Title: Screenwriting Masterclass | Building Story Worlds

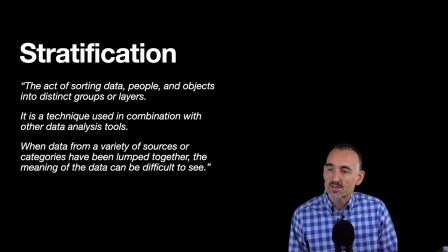[38:48]
That is something that we see in that Bible by David Simon. What does it mean? Stratification is the act of sorting data, people, and objects into distinct groups or layers. When you have a world with lots and lots of characters, which is certainly the case in The Wire, there are dozens and dozens of relevant characters over the seasons,
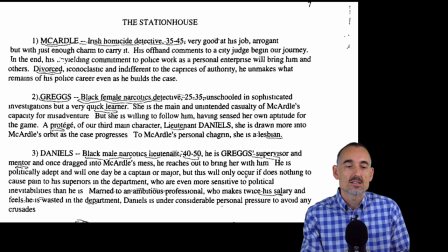[39:09]
it's hard to navigate through those and just keep a clear view. The way Simon addresses this is he subdivides his characters into three strata.
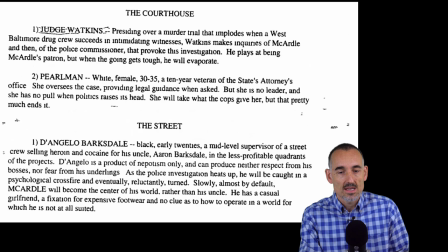[39:20]
There's this station house with McNulty, in the Bible he's still called McArdle, Greggs and Daniels, those names were retained. Then we have the courthouse and the street with the dealers.
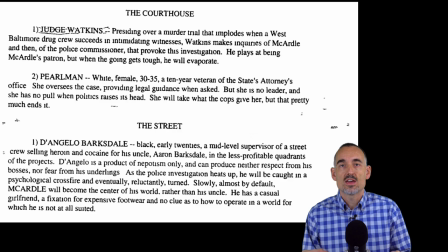[39:35]
So these are groups of people that have their own little microcosms and they interact.
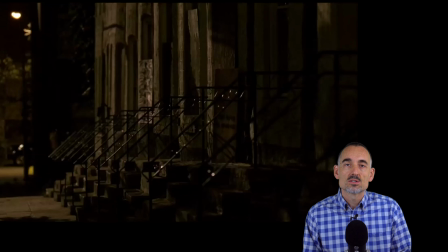[39:41]
And where they interact, that's where the drama happens. That's where the clashes happen. I've shown you this end sequence from episode 401, Boys of Summer, where we see exactly that.
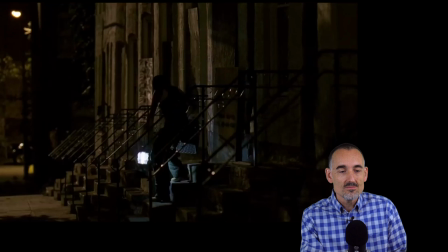[39:56]
We see the shots of the areas where these groups live. So the first one is here where
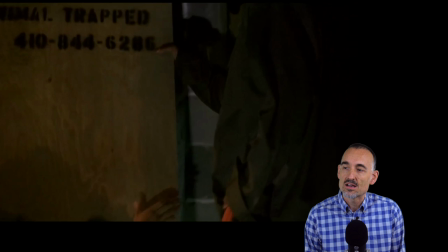[40:05]
Chris and Snoop board up a house in the low rises in the poor area where the houses are vacant.
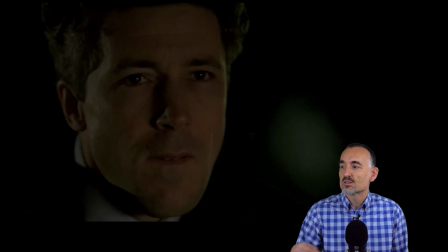[40:15]
It's not a place you want to live. And then we skip forward to the next scene, which is almost a tourist shot by the harbor,
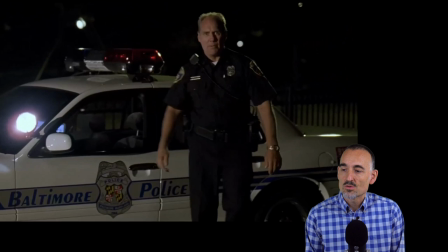[40:24]
a park by the harbor, and this is Tommy Carchetti, the character who's running for mayor.
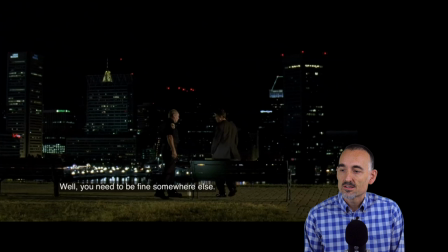[40:32] You been drinking? He represents the courthouse. Oh, you need to be fine somewhere else.
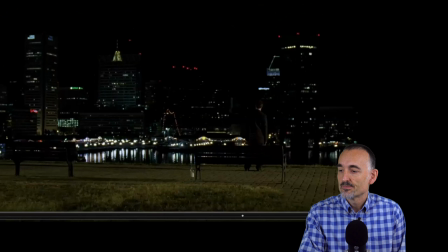[40:37] Park perfect. curfew was midnight. City's averaging murder a day.
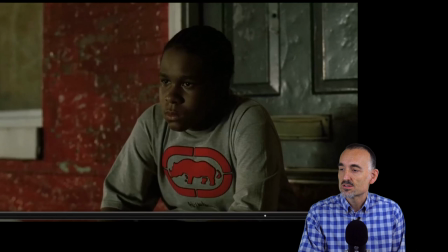[40:42]
And then we end the show back on the street
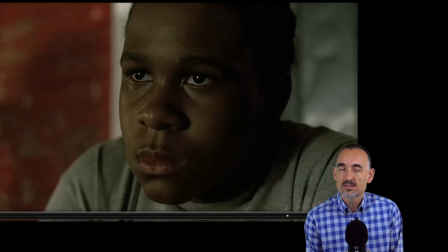[40:49]
with one of the boys who was the lead in the A storyline of this particular episode.
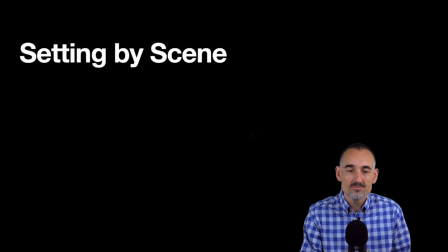[40:59]
Actually, take that back. I don't know whether it was A. I never properly analyzed. It's one of the key storylines in that episode. Brings us to this segment where we talk about how setting becomes relevant on a scene basis as well. Because you're going to build your story world for your entire screenplay or for your entire season of television or for your game.
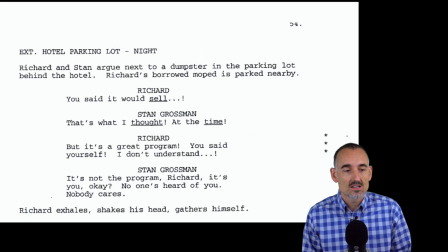[41:21]
But then you're going to have to make decisions on a scene-by-scene level. Halfway, Little Miss Sunshine, there's the meeting of Richard and Stan about the book. In the screenplay, this meeting is next to a dumpster in the parking lot of the hotel.
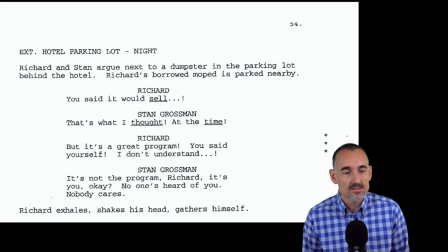[41:38]
And this is how the dialogue starts. Richard says, you said it would sell. Stan is, it's what I thought at the time. It's a great program. You said yourself, I don't understand. It's not a program, Richard, it's you, okay? No one's heard of you. Nobody cares. So this is a low point for Richard.
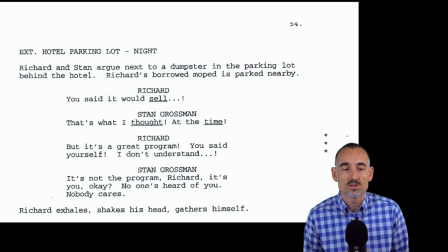[41:54]
Hence the choice of Michael Arndt to place this scene by the dumpster, which is obviously symbolic. And it emphasizes the emotional content of the scene. This is a really good criteria on how to choose where you're going to set the scene.
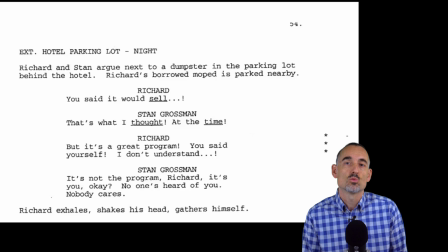[42:10]
You want to realize a certain emotion. You want to create a certain emotional impact. Location is one of the elements you can play with. So where you set your scene will help you achieve that outcome.
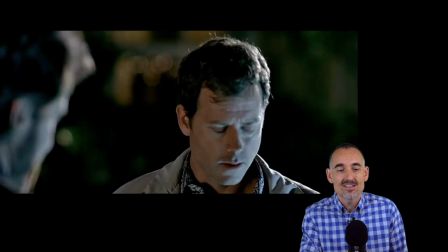[42:23]
Richard exhales, shakes his head, gathers himself. I'm going to show you what happens next in that scene.
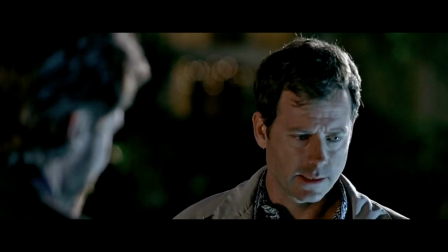[42:28]
And what you'll notice is we're not in the parking lot.
What's the next step?
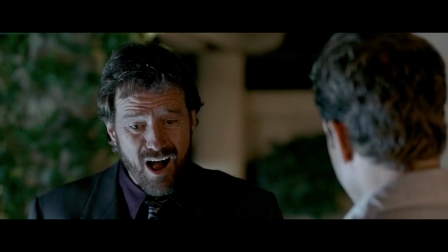[42:35] There is none. We had our shot. It didn't fly.
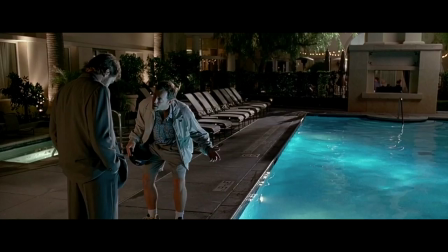[42:39] We move on. You mean give up? Richard. Hey, one setback here and you're ready to just... quit?
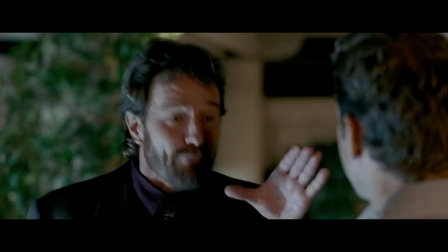[42:48] Richard, listen. I pushed this thing hard, okay? I rammed it down their fucking throats, and no one bought it.
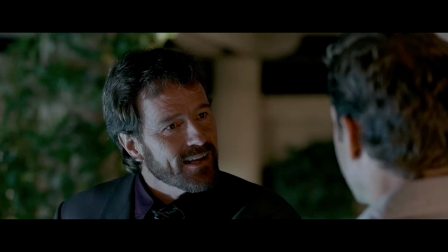[42:55] It's time to move on.